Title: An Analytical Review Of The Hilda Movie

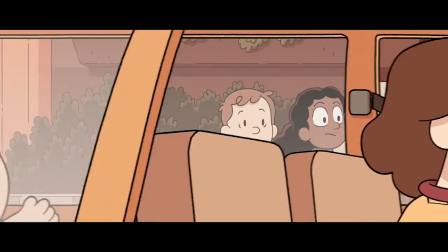735s
Even the CGI cars look amazing. They manage to feel mechanical and inflexible while not feeling like they don't belong in the cartoon world they exist in.
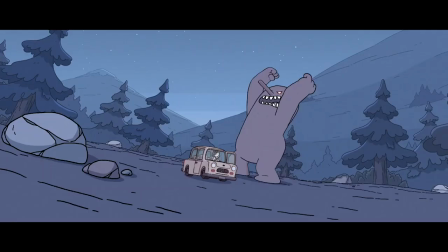743s
They look like the golf carts from Gravity Falls, which is very much a compliment. I have no idea how they're doing all of this, but animation teams take notes.
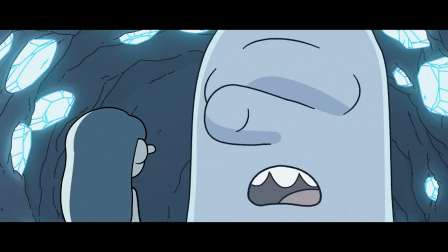751s
And obviously it's not just the visuals. The voice acting is superb, there is not a single bad performance in the entire cast.
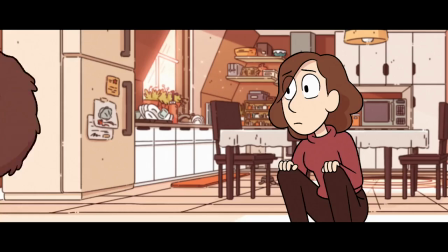759s
And I'm really surprised how much Tontu's voice has grown on me. I actually can't find his voice actor, it's not listed in the credits and I can't find it anywhere on the wiki or any other websites.
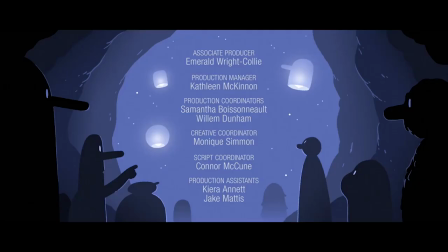768s
Help? All of the songs that are chosen for the credits fit the vibe of Hilda perfectly, and the background music that plays scene by scene works so wonderfully.
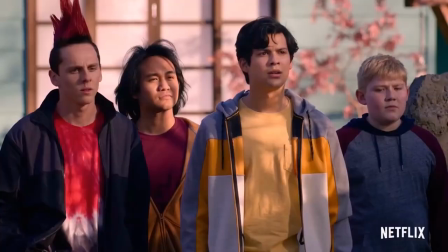776s
I was watching Cobra Kai with my family,
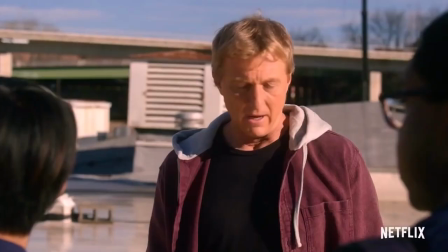778s
and one of the most ridiculous things about that show that I flip-flop between hating and ironically loving is how on-the-nose and unsubtle the music is constantly.
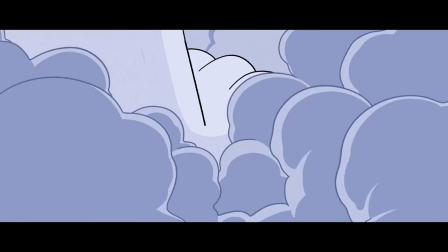786s
I only bring this up as a point of comparison, because what Cobra Kai does wrong, I think Hilda does very, very right.
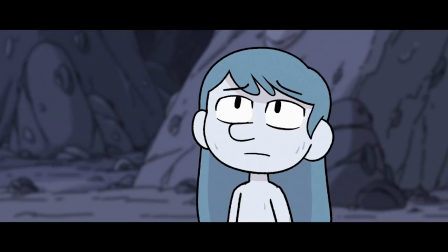792s
The score underpinning every scene perfectly accentuates the little moments in between otherwise upbeat scenes where a character has a moment of doubt or sadness without overdoing it.
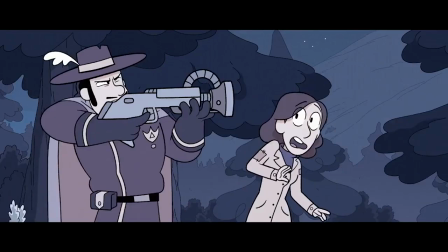801s
I didn't even consciously realize that music was playing in the background of most scenes, which I consider a good thing.
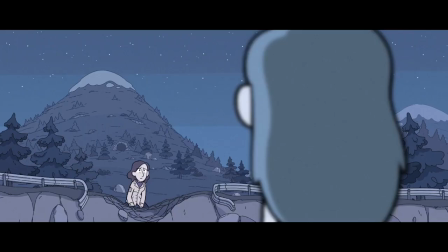807s
It guided my emotional responses without feeling like it was holding my hand through every single emotion that I was supposed to be feeling,
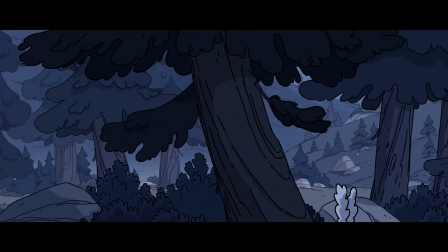814s
which made my investment in each scene generate so much more naturally.
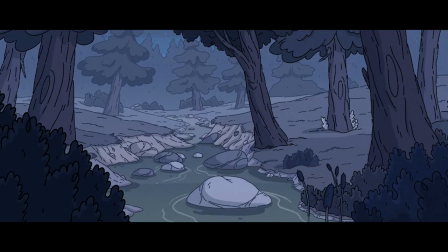818s
See, the point of going on and on about this movie's production value is not to actually explain why it looks so good.
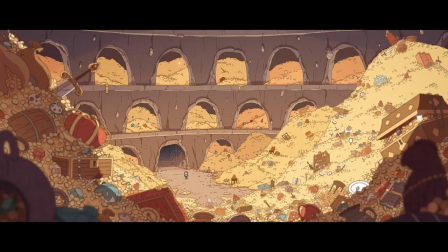824s
I don't think any one sentence I've uttered in the past two minutes accurately expresses how much I love Hilda's aesthetic,
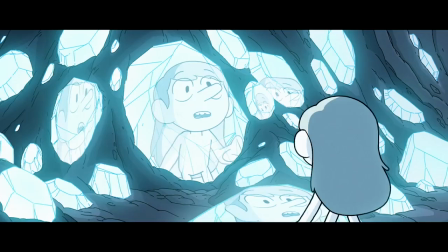830s
but maybe the fact that I would just go on and on about it even though I already know that everyone else agrees with me that Hilda's production value is phenomenal will.
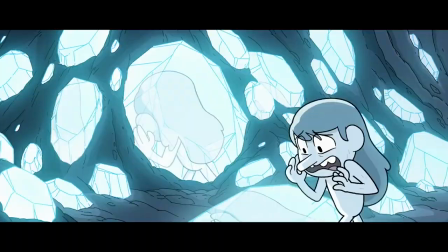839s
Another thing that I think everyone pretty universally agrees about Hilda that I want to elaborate on through this film is, well I guess you could call it the world building?
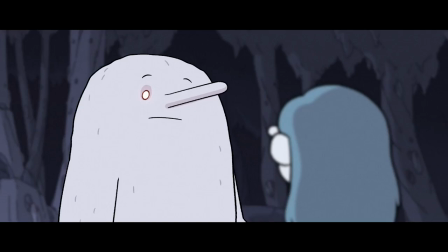848s
There's a really good example of what I'm talking about in the scene where Hilda Hilda asks Trilla if she has a troll dad,
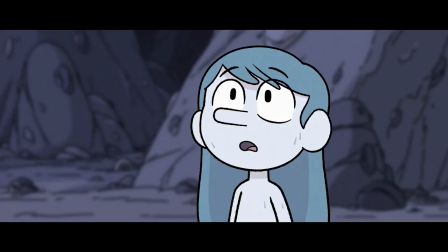853s
and when Trilla responds, no, why do you ask, Hilda just says… No reason.
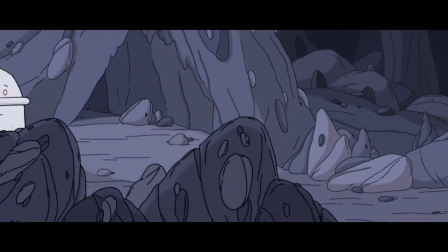858s
Indicating that Hilda might have some unresolved feelings about her own dad, who has yet to show up in the series so far.
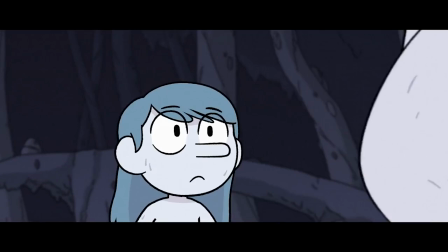864s
What I love about this scene is that it doesn't feel the need to push the issue to the point of potentially
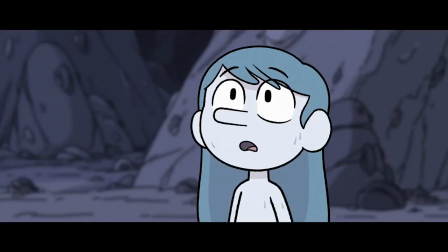869s
straining the viewer's suspension of disbelief for the sake of learning more about Hilda's past.
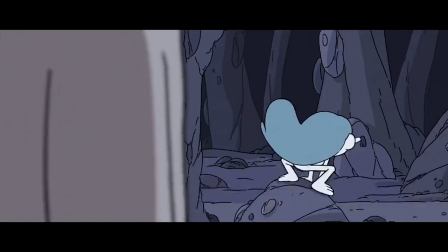874s
And it still manages to hint at more going on behind the curtains, which is a character-building strategy that I don't think receives enough appreciation.
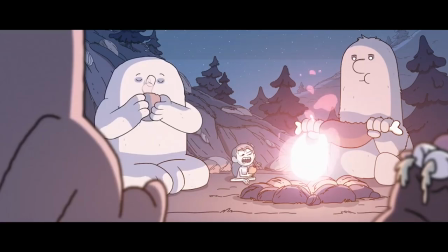881s
We don't learn about every aspect of people's lives in the real world, and it's incredibly hard and rare for a show to detail every major event in a particular character's life,
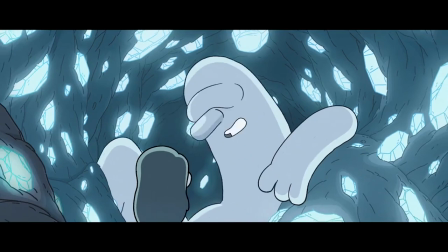890s
and believably demonstrate how all of that person's experiences shaped them into who they are now,
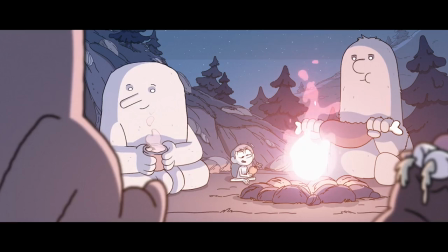896s
with the same level of depth as what a real person would experience in the real world.
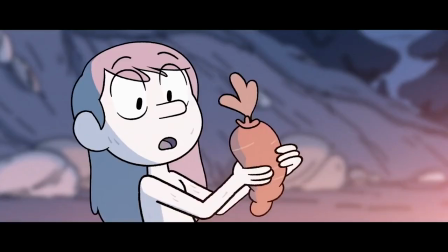900s
As such, much of the time, it might just be better to simply let the audience's mind fill in the gaps.
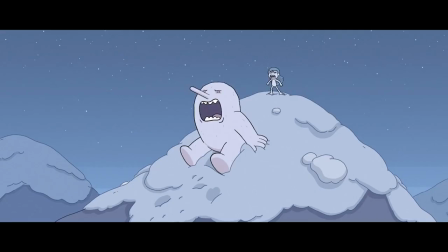906s
And that feels like an especially fitting way to do character development in Hilda because it's a series
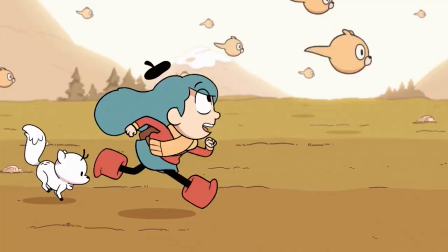911s
where it feels like we'll never get a complete understanding of the world and all the inhabitants of it.
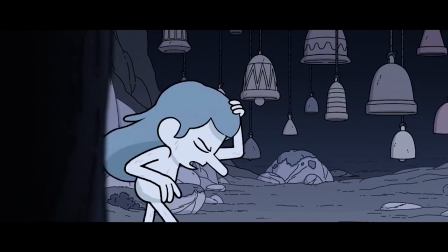916s
There always might be a new cave we haven't explored, a new mythical species we haven't discovered,
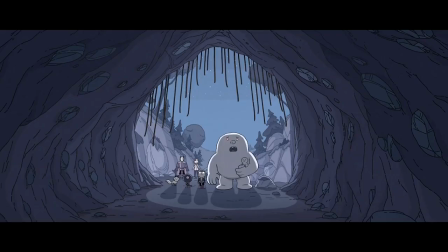920s
and the wonder over the unknowable is a huge part of the appeal of Hilda for me, though I already explained why in more depth in my video analyzing season 1.
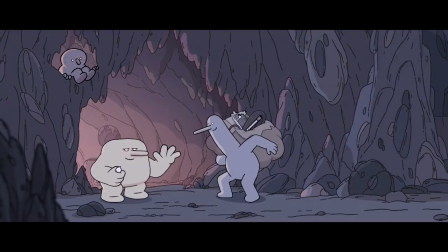928s
Of course, it's not like this film is entirely just hinting,
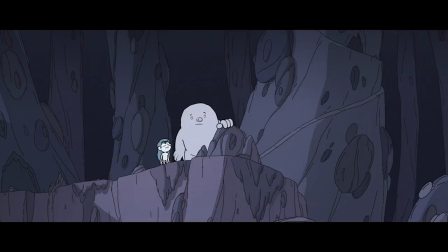931s
there's plenty of more traditional exposition notably coming from Trilla as she explains how troll society works, which I've made reference to a couple of times.
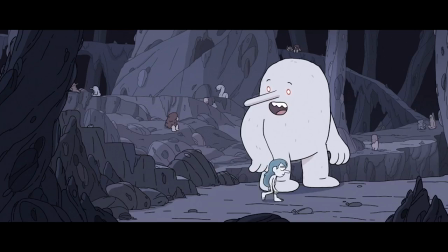939s
But those scenes are also engaging because it makes perfect sense for Trilla to be explaining this stuff to Hilda,
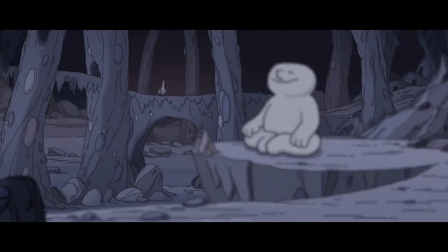944s
and because the information being exposited is just really, really interesting.
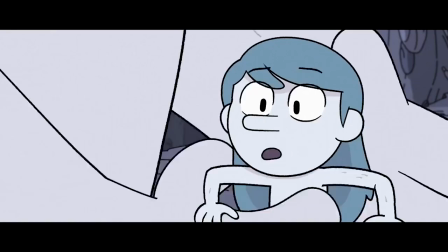949s
I will never get tired of just sitting down and soaking in a unique fantasy civilization, and that of the trolls is no exception.
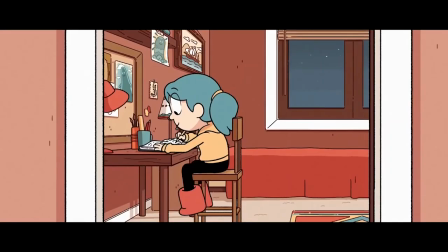957s
But for as much praise as I can give Hilda and the Mountain King for being Hilda at its best, that doesn't make it immune to some of the issues that the main series couldn't seem to shake.
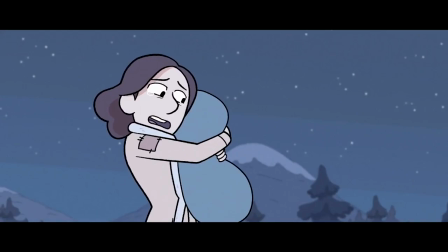965s
It's no secret that Hilda and Johanna's relationship was one of my favorite aspects of the series, but also one of the aspects that I felt had the most consistent room for improvement.
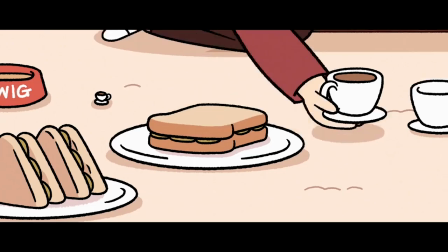974s
And while this movie has almost entirely resolved the issue I had with it previously,
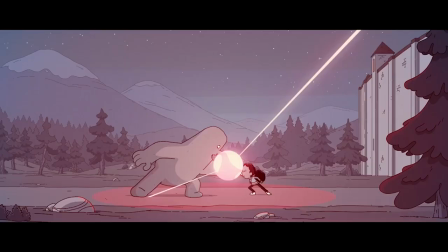978s
it does still contain possibly the most confusing single writing decision in the entire film.